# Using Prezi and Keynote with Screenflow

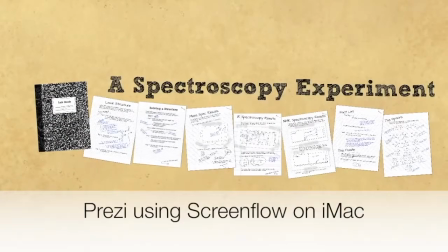[0:01]
So this is a short video I made by cutting together a presentation that I've made with Prezi using ScreenFlow
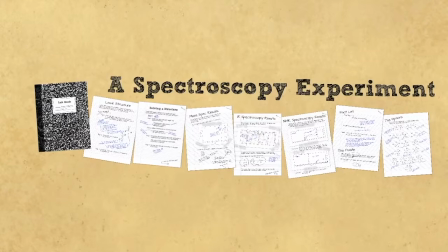[0:07]
to record my screen and I also later will see one I did with Keynote on an Apple
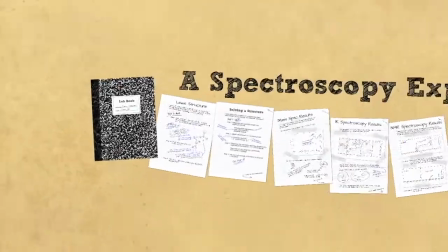[0:14]
using ScreenFlow to record the screen and another where I use the Keynote presentation on an iPad.
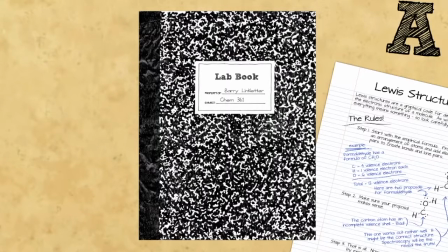[0:19]
So with Prezi you can see how I could lay out basically a single large graphic imitating the pages strewn across the tabletop and I can just zoom right in into one particular part and as I move to another point of view Prezi handles any rotation
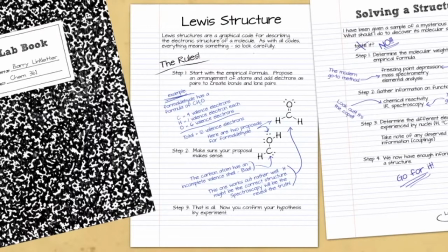[0:33]
of the image and you can zoom in and out.
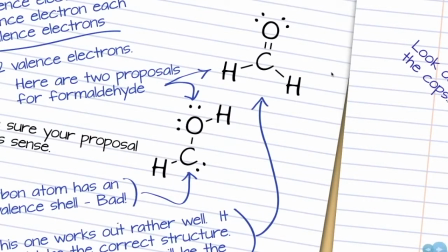[0:38]
It's very fluid and this is an enormous graphic and Prezi is handling it very easily. Notice how ScreenFlow records the cursor so that you can point at things and and move around and and if you watch the original presentation which is linked to on this site you'll be able to hear what I was talking about there.
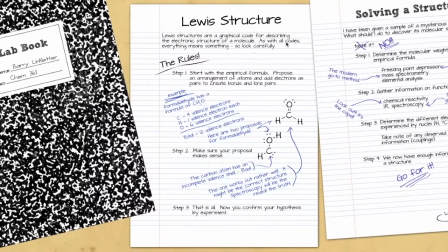[0:57]
But notice how this sort of zoom in zoom out nature of Prezi is one of the things that gives it the movement that makes it
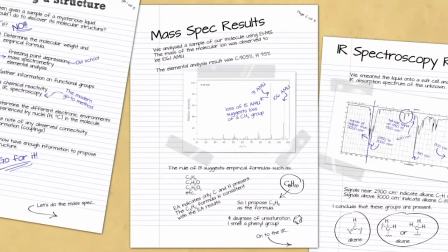[1:03]
engaging and you can once you get to a page you can zoom in on a small detail and Prezi you can zoom in to a crazy amount.
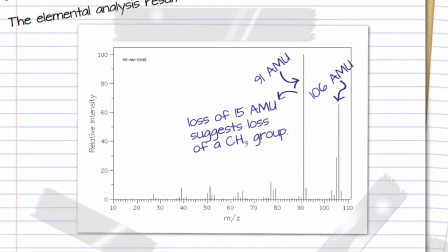[1:10]
You can zoom in to something that looks like a dot and it turns out to be an entire map of Europe.
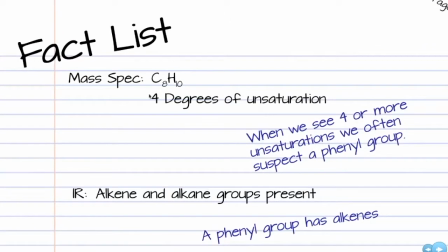[1:15]
Here we see again that sort of dynamic just moving it around outside of the pre-programmed point of view. I can go right into a point talk about it and give the presentation a very dynamic kind of ad hoc sort of feel.
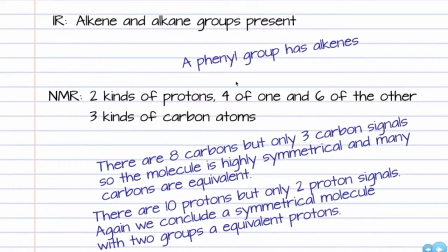[1:28]
There I am just kind of panning it down with my fingers and again, you get that feeling that I'm, you know, sort of just moving the paper around with my hands, which I think gives it an organic feel.
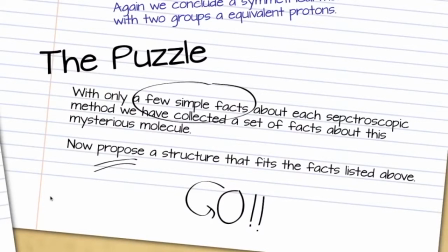[1:37]
And there I hit the space bar and we went to a new point of view. And you can kind of tell because things rotated as it as it hit that new point of view.
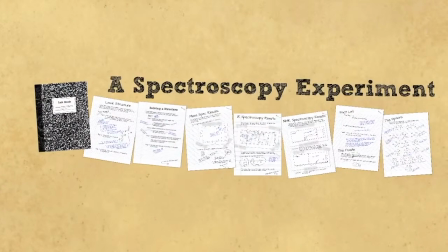[1:44]
So Prezi keeps it simple. It's a very interesting and very powerful program. I've used it a few times, but I have gravitated toward Keynote Because I find Keynote lets me do,
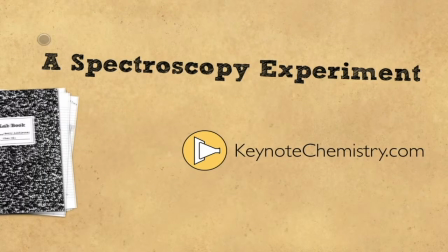[1:54]
lets me create animations on a slide using various transitions, mostly the Magic Move transition.
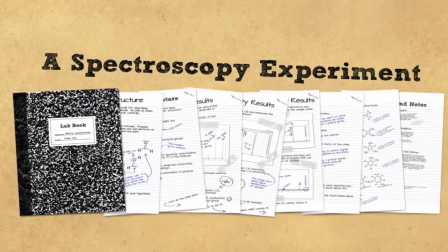[2:00]
Here's an example of Magic Move. I take a whole bunch of sheets of paper. The next slide has them spread out. Magic Move just takes care of what happens in between. It spreads them out.
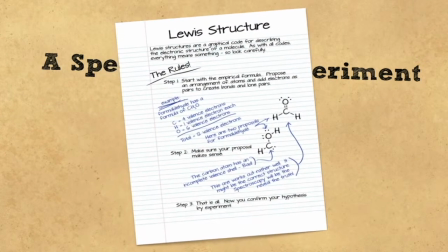[2:08]
So here I have with the Keynote style presentation I'm sort of presenting the idea that I've spread out the paper now I'm selecting one and I've used ScreenFlow to record it, but this time I set the cursor to be, instead of an arrow, in ScreenFlow after the fact you can change what the cursor looks like.
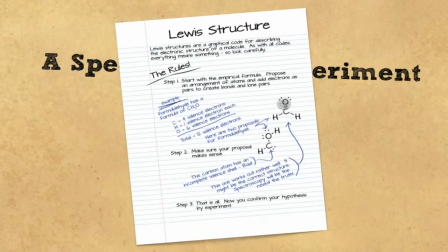[2:25]
So here I chose to make it a dark circle. I made it transparent and then I find it less harsh, I guess. The original pointer was kind of small. If you make it big, it's it's big and black, so if it's over something you can't see what's underneath it.
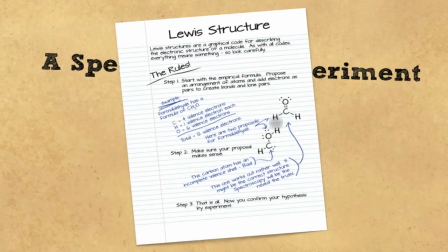[2:40]
This way even if I've, you know, carelessly placed the pointer on top of exactly what I want to talk about, you can still see through the pointer and I haven't totally obscured it.
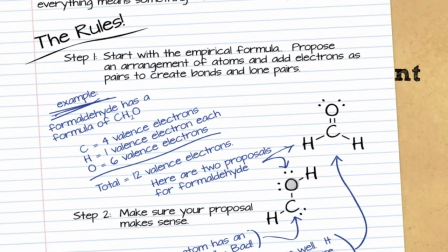[2:49]
So I found that very useful. We can still do the zoom here. We're just sort of zooming up the page. You'll notice that Keynote is a little more resource intensive or at least Prezi had the ability to move and zoom much more smoothly than Keynote does on my 10-year-old computer. You might have noticed a little jitter there, but still it's doing great. It's doing well.
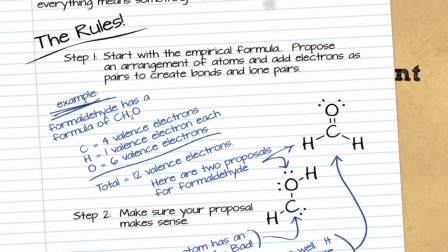[3:08]
I had to make sure though that I presented each of these pages one at a time.
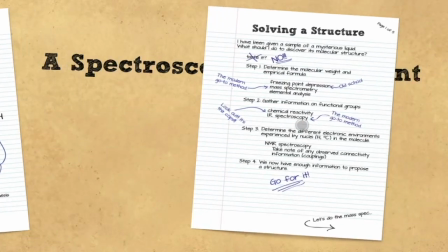[3:14]
Keynote just couldn't handle zooming in on the entire graphic. That background is a big image and if it was resizing that it really choked.
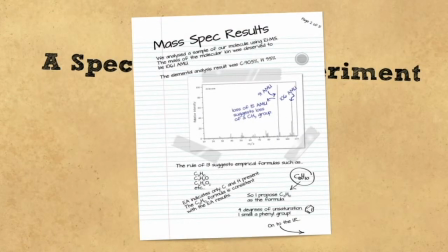[3:21]
I suppose if I had a more modern computer that wouldn't be a problem. But I do cast judgment on Keynote for its resource uses. Now here I'm going to zoom in on the the spectra there in the center.
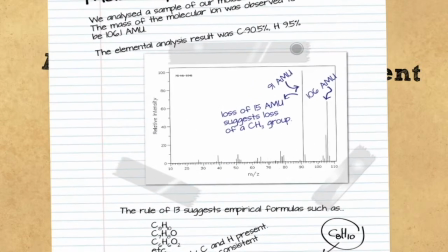[3:35]
You can see me moving the cursor around talking about stuff and now we can we can zoom in. And that's another magic move.
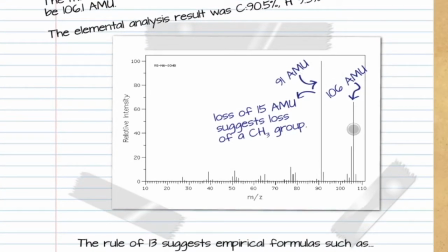[3:40]
I just you know copied the image, made the image bigger on the next slide, magic move took care of it. You may also notice that the image rotated a little. I resized it, changed its angle, and magic move just took care of both changes simultaneously.
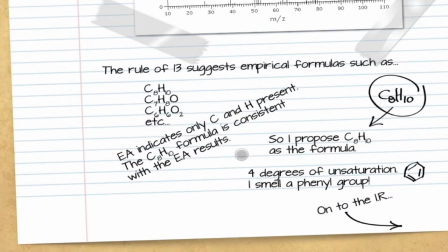[3:55]
Here I slid it and rotated it a bit. Kind of just give you that feel as if I had slid it up. Keynote doesn't let you resize the image dynamically while you're playing the slideshow. You have to sort of plan what your points are view are going to be ahead of time.